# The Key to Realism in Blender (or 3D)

Very similar to the initial point for lighting, we have to ask ourselves what is it we're seeing here what is the scenario for this image to take
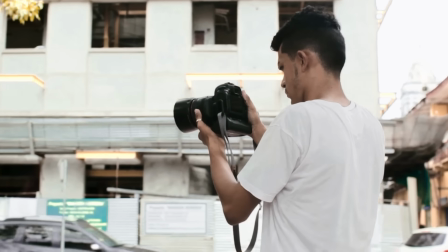12:15 place are we using a phone to quickly make a photo of something are we creating a deliberate photo using a dslr camera is it a recording on an older device or a vcr camera all of these questions determine how to set up the camera not in terms of location or angle but more so in focal length depth of field or grain and other settings and so after determining what kind of shot your project is,
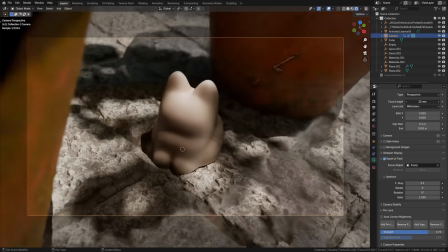12:38 you can simply look up details for that type of camera and mimic the lens as best as possible in Blender.
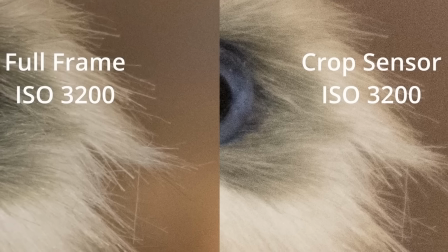12:44 And not only should you mimic the lens, but also the way the sensor handles the light and image. By looking up plenty of reference, or ideally creating your own, you can find what makes a specific camera unique and copy that.
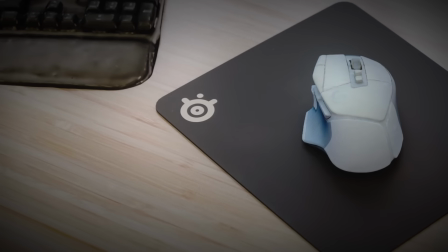12:55 This could be fignetting, bloom, camera noise, or also grain, or maybe lens distortion. You name it, you can add it in.
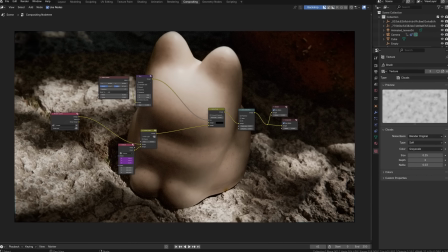13:03 Now some of these settings or techniques will require compositing to manually add them and that's because blender or 3d apps in general create perfect
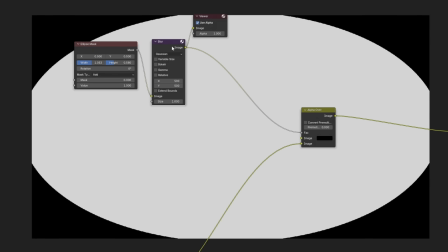13:11 images without our help so by taking for example a box mask or ellipse mask blurring it with a blur node and using an alpha over node to combine these
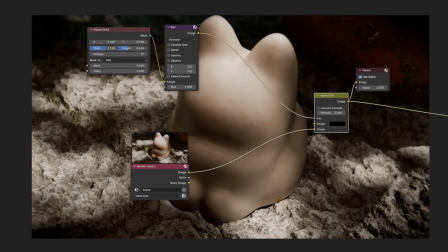13:19 with the original image you can really quickly add a vignette lens distortion is just another node you can simply add
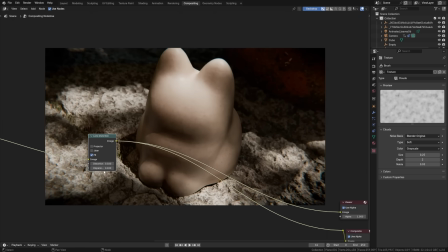13:24 in at the end of your compositing tree just make sure you use very very low values or it will look fake as hell.
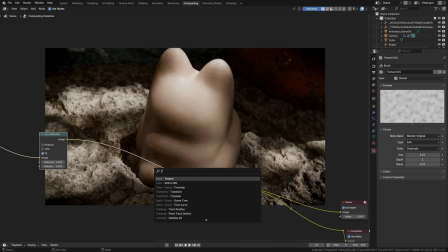13:30 Grain is a matter of adding a texture, adding it to the compositor via a texture node and combining this with a mix color node to add the grain in.
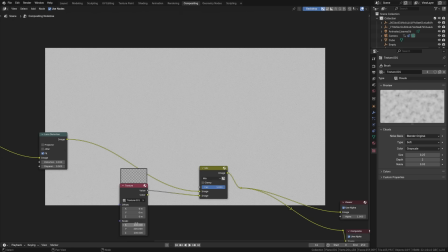13:38 You can set the skill to match the sort of noise that your camera would get and by setting it to linear light you're getting grain in the dark areas
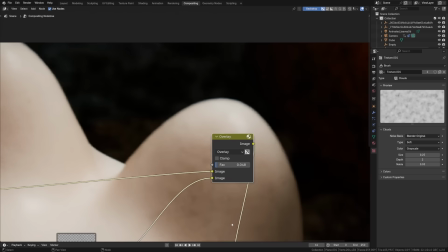13:45 which is common for cameras and by setting it to overlay you're getting it more in the highlights which is again common in certain cameras.
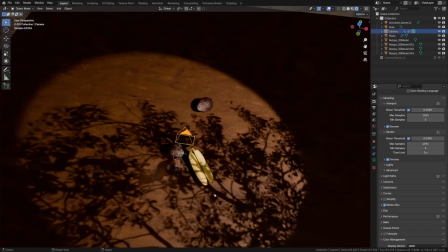13:52 But if you copy those settings as best as possible and pair this up with lighting and a great looking photo scan there's zero chance that your final image won't look
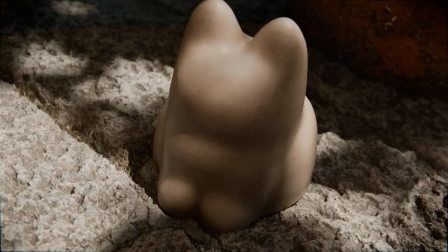14:01 incredibly realistic will you get it right first try probably not but try it several times experiment with lenses lighting and photo scanning and after a few attempts you'll be creating realistic artworks in no time make sure to check out kiri through the link in the description and get started with photo scanning right now to make realistic renders and if you're unsure about how to use lighting in blender still make sure to check out this video here to learn all about it.